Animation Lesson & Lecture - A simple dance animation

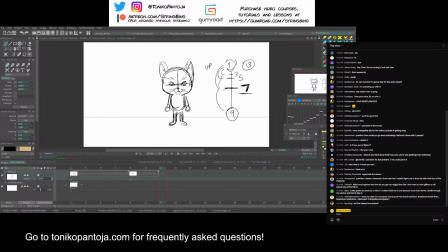And then from 9 to, let's say, 13, or back to 1. So I'm just going to put 13 or 1. My breakdown is going to be at 11.
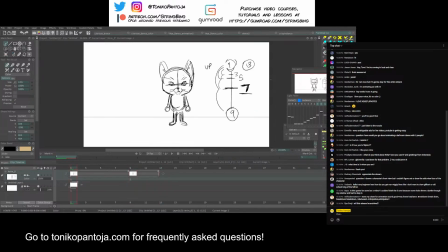And I might change these depending, you know? Okay, so let's feel it out. Okay. So now I'm just going to make my breakdowns. And the breakdown is not necessarily it doesn't have to be like a direct in between.
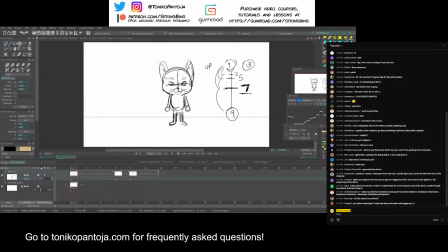Think of it as more like the connective tissue or the connective key. So this one, you know, it could be that like, you know, let's just make it a direct in between, just for making it easier.
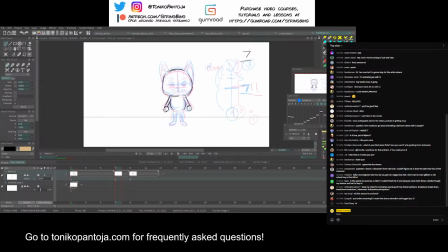So I'm doing frame 7 right now for those who are curious.
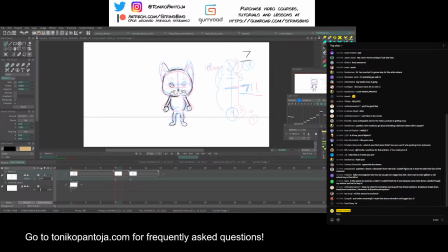And then I'm just gonna quickly, again, these drawings are not meant to be super, super tight. They're just a-okay. And I'm just going to save this quickly.
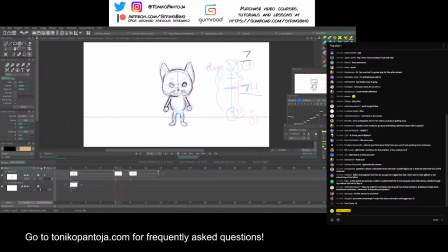All right, sorry, my cat is playing in the background. If you can hear that, my bad. I'm sorry about that. Okay. Okay, so, and then I did 7.
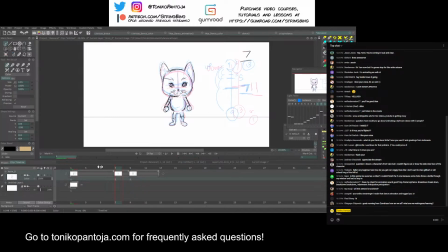I could do 5 and 3, but right now I just want to focus on 11. So I'm just going to do frame 11 right now. And this is where the cat comes back up.
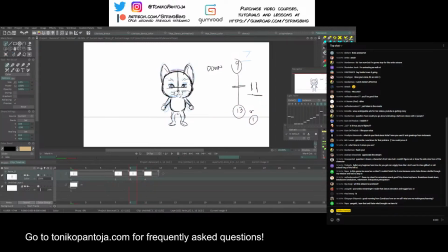Okay, so for this one, because the cat is coming back up, I want to sort of make it a bit more unique than my previous drawing. Like, I want to actually make maybe the character face down as it comes back up. So it's now sort of like delays a bit.
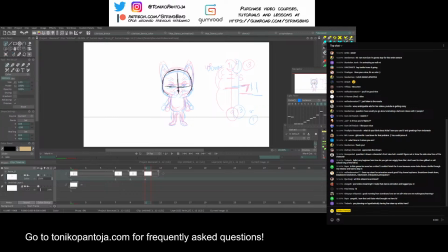This one drags too. So notice how I'm favoring the onion skin on blues.
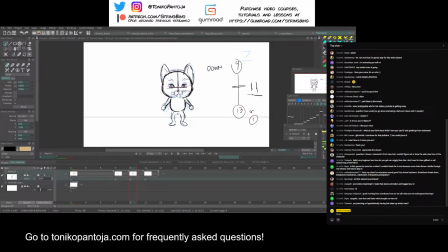And then I think what I'm going to have is the arms actually whip downwards. And you'll see why I'm doing this for my breakdown. Just to give it a bit more weight. And to differentiate between my last drawing. The whiskers also like poke down because of gravity.
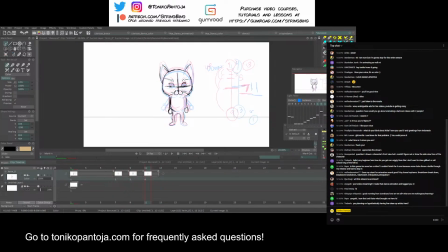Maybe the ears sort of tilt down. So this is frame 11. Okay, let's play that. Okay, it's kind of we kind of get an idea.
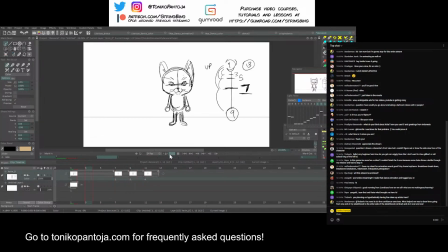So I'm gonna go, you know, like a prayer. Dun, dun, dun, dun, dun. Okay, so maybe it's kind of in beat. You can even add more in betweens if you want. So I'm just gonna do that just for the sake of it. So this is gonna be 5.
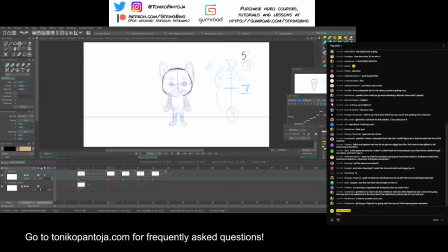And I'm going to quickly just in between those very roughly. And I'm going to answer a few questions once I get these in-betweens done. Oh, crap.
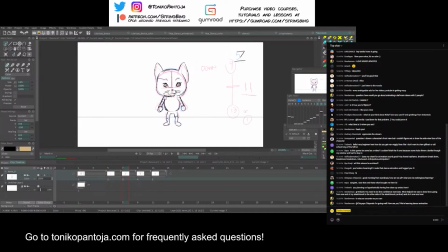She's on the table now. You might hear her, so just be warned. Yes, Buster, I'm animating you right now.
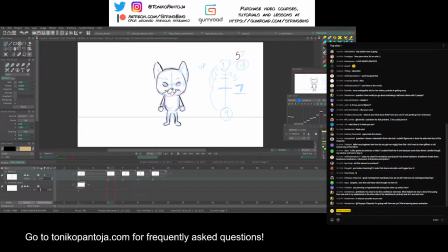So the story about Buster, the cat that I have right now, I actually got her from Dana Terrace.